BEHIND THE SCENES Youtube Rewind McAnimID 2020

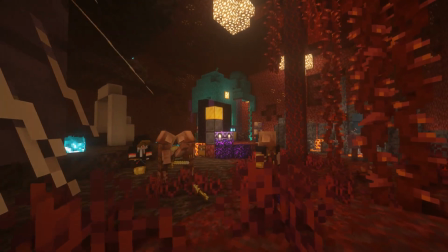Ya, jadi beda dari teknik biasanya di mana kebanyakan animasi itu dibuat sama animator itu dibuat sehalus mungkin ya.
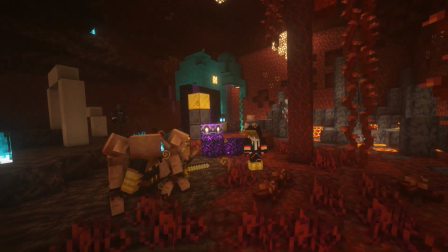Di teknik ini setiap frame detiknya ditahan atau mungkin dilewat 2 frame untuk
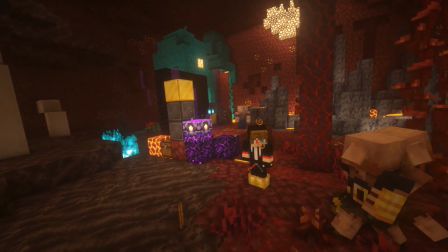menciptakan ilusi optik atau ya sebenarnya ketawa ya macam itu ya.
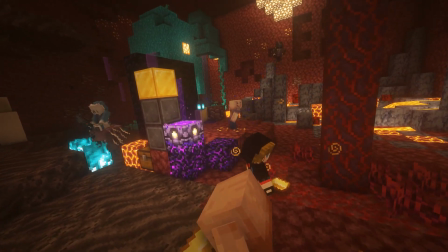Jadi intinya teknik ini membuat si movement-nya itu agak sedikit patah-patah ya.
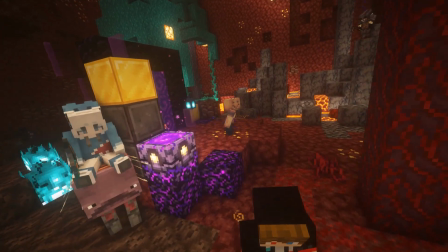Jadi alasan kenapa saya buat animasinya patah-patah itu karena saya mau animasinya itu lebih unik dari yang lainnya ya.
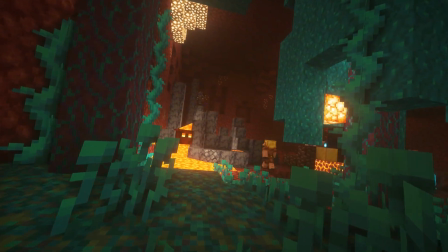Dan saya sendiri lebih suka animasi yang pakai teknik ini karena punya estetikanya sendiri yang membuat animasinya itu jadi lebih kelihatan ya,
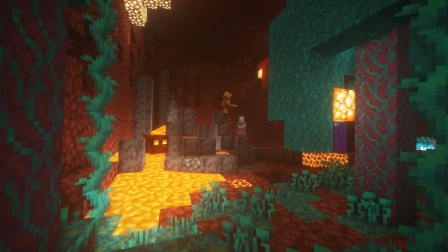pokoknya kayak animasi stop motion atau animasi tradisional 2D gitu ya.
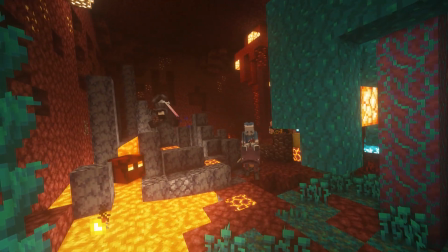Ya, hal yang paling annoying dari pengerjaan scene ini itu adalah import word-nya ke dalam software animasinya.
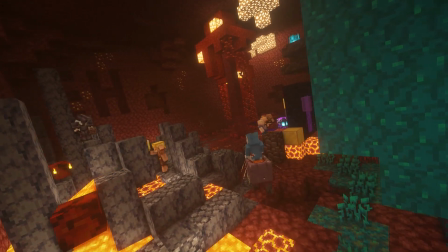Lah, kenapa annoying? Ya, karena scene ini tuh ya di Nether ya, dan preview regionnya itu tampak dari atas word-nya ya.
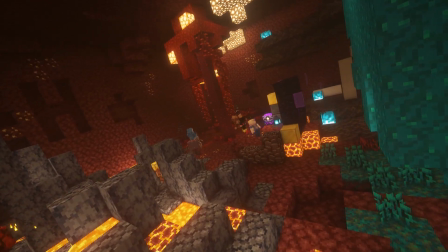Karena word-nya di Nether, otomatis atasnya ketutupan bedrock ya. Kalian mungkin tahu lah ya, siapa yang nggak tahu juga ya.
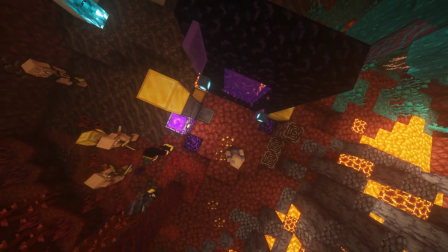Jadi yang saya lihat di preview regionnya itu cuma bedrock doang. Oke, sedikit fun fact ya.
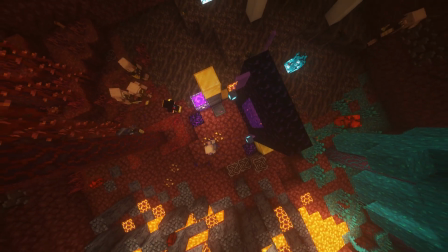Saya pisahin project filenya di tiap scene biome-nya ya. Jadi tiap scene biome-nya itu punya project filenya yang terpisah masing-masing ya.
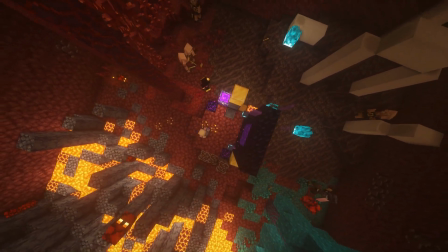Dan kenapa saya pisah-pisah gitu ya. Jadi gini ya. Gara-gara keterbatasan software yang saya gunain ya, yaitu Minimator ya.
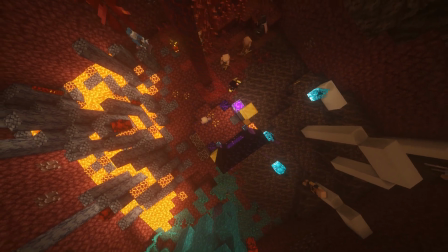Ya jadi karena itu ya, saya pisahin project filenya ya. Jadi biar gak saya keganggu sama ngeleng-ngelengnya gitu ya.
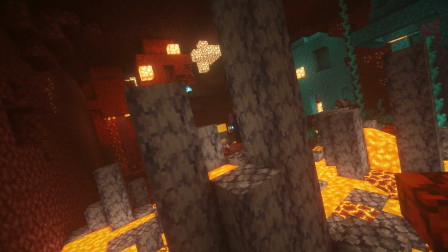Ya kalau misalnya disatuin tuh objek yang ada dalam project filenya bakal kebanyakan ya.
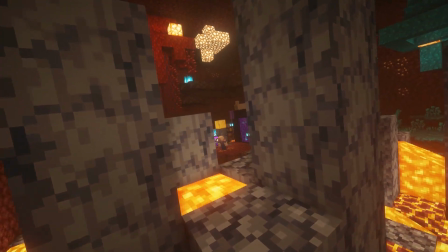Jadi takutnya waktu saya mental breakdown man. Fun fact lainnya ya, ada satu easter egg nih bro.
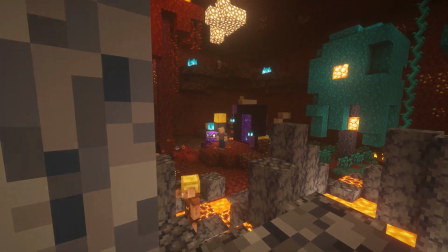Saya gak tahu kalian tahu ada atau enggak ya. Jadi di Simeter Update ini ada easter egg gitu ya.
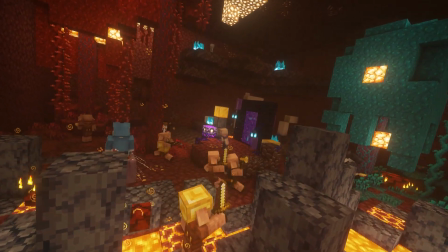Mau tahu di mana easter egg-nya ya? Jadi waktu siapa ya?
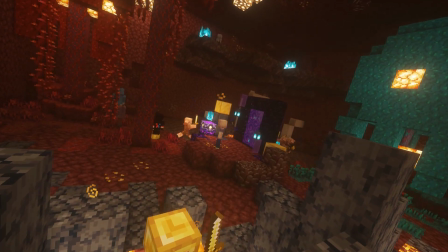Oh iya. Oh iya, waktu Knight nih menatap ke samping kanannya itu ya.
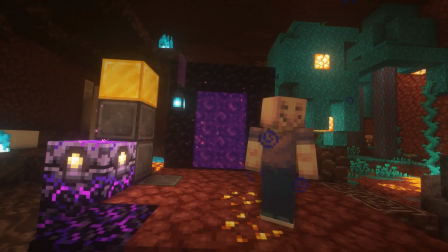Waktu awalnya nih dia keluar dari portal, terus dia menatap ke kiri ya, dia lihat biome Crimson dan Warp apalah itu namanya.
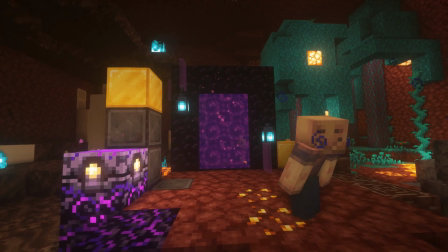Terus dia berbalik lagi ke kanan ya. Dan di situ tuh di balik dia itu ada seseorang yang misterius.
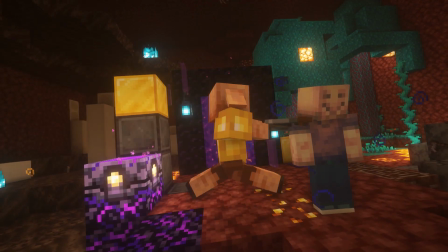Itu siapa ya? Mau tahu itu siapa? Jadi ya, Daki itu adalah YouTuber Minecraft yang udah dead, man.
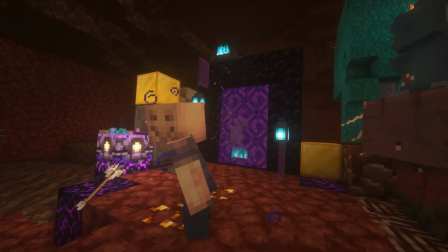Ya dalam artian lain bukan almarhum ya. Ya jadi YouTube-nya, ya jadi YouTuber-nya itu udah gak upload video lagi gitu ya.
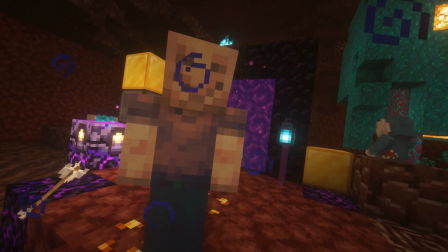Oh, gak tau kenapa ya. saya merasa aja kayak ngomongin diri saya sendiri, men. Ya udah gitu aja. Mimpi.
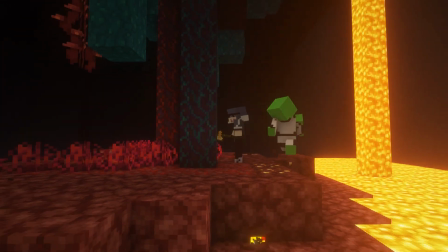Ya, ada scene dream ini banyak banget yang menotis sebagai sebuah anime atau mungkin kartun.
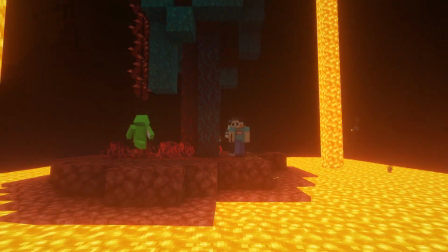Bahkan ada juga yang nyebut, wah, tanya ganti ke animasi.
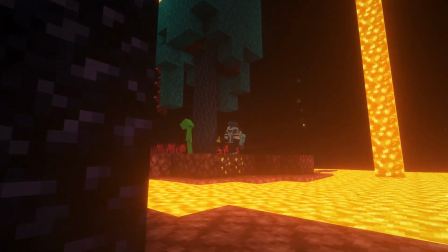Well, ya kalian bebas sih mau nyebut apa, cuma kedepannya sebut aja scene kayak gitu sebagai scene dua dimensi.
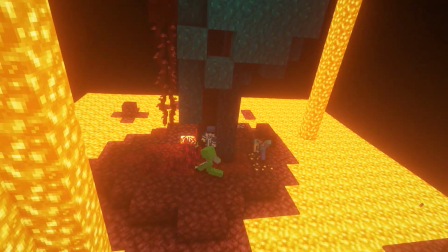Nah, teater di sini banyak yang mengira adalah Celestial HD karena apa namanya scene sebelumnya dia dari Sun.
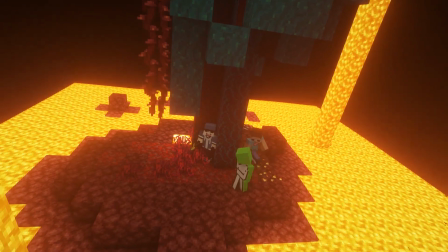Tapi anehnya Celestial sendiri tahu kalau ini tuh sebenarnya Dream bukan dirinya gitu.
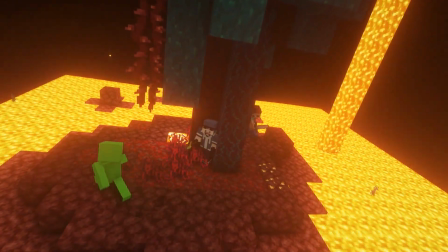Nah, terus pertanyaan kenapa Dream bentuknya seperti ini?
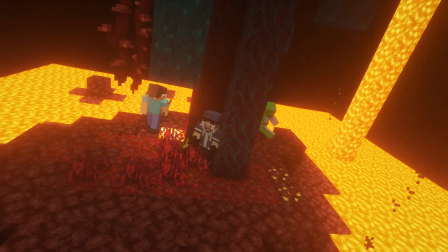Jadi bagi kalian yang mungkin kurang mengikuti Dream, secara ofisial mereka tuh udah ngasih desain karakter yang bentuk manusia kayak gini.
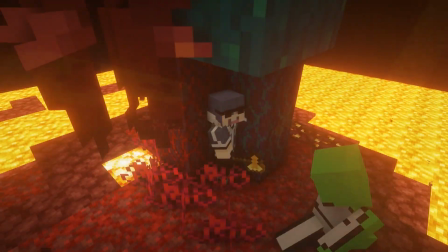Jadi kalau misalkan ngecek di YouTube-nya tuh ada bentuknya kayak orang pakai jaket hijau, terus pakai celana biru dan juga pakai topeng senyum.
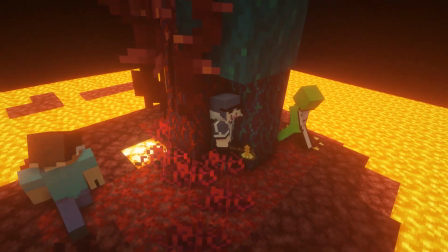Dan mulutnya masih kelihatan tentunya. Jadi ya gue cuma nerusin dari situ.
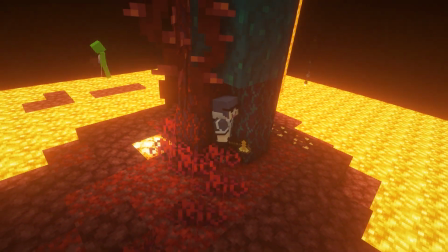Nah, kenapa cuma ada 3 hunter doang yang nongol, bukan 4?
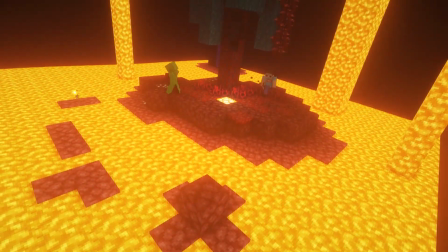Karena sebenarnya yang trending di channelnya si Dream sendiri itu Manhunt 1 lawan 3.
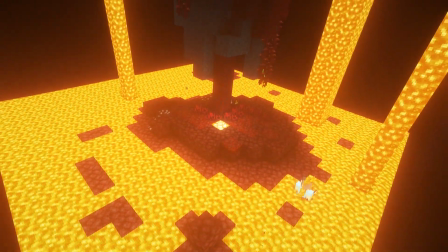Dan untuk pertanyaan, bang, ini musiknya apa aja? Itu banyak banget yang nanya, padahal di deskripsi itu udah ditaruh.
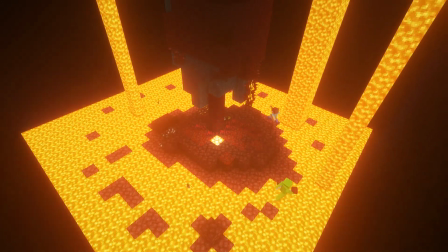Jadi ya, yang gue tahu, gue cuma ingat tuh ada King Canaria, tapi nggak tahu detail mess up-nya itu apa aja.
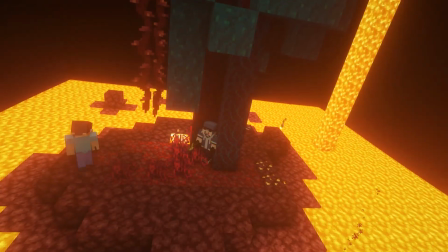Jadi dia di mess up sama beberapa coveran YouTuber. Nah, dia hasilnya kayak gini.
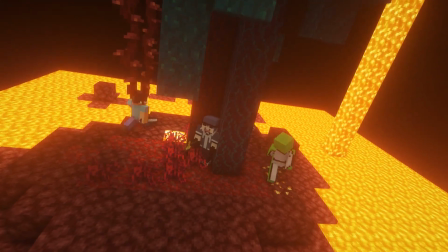Untuk lebih detailnya, nanti kalian bisa tonton terus video ini.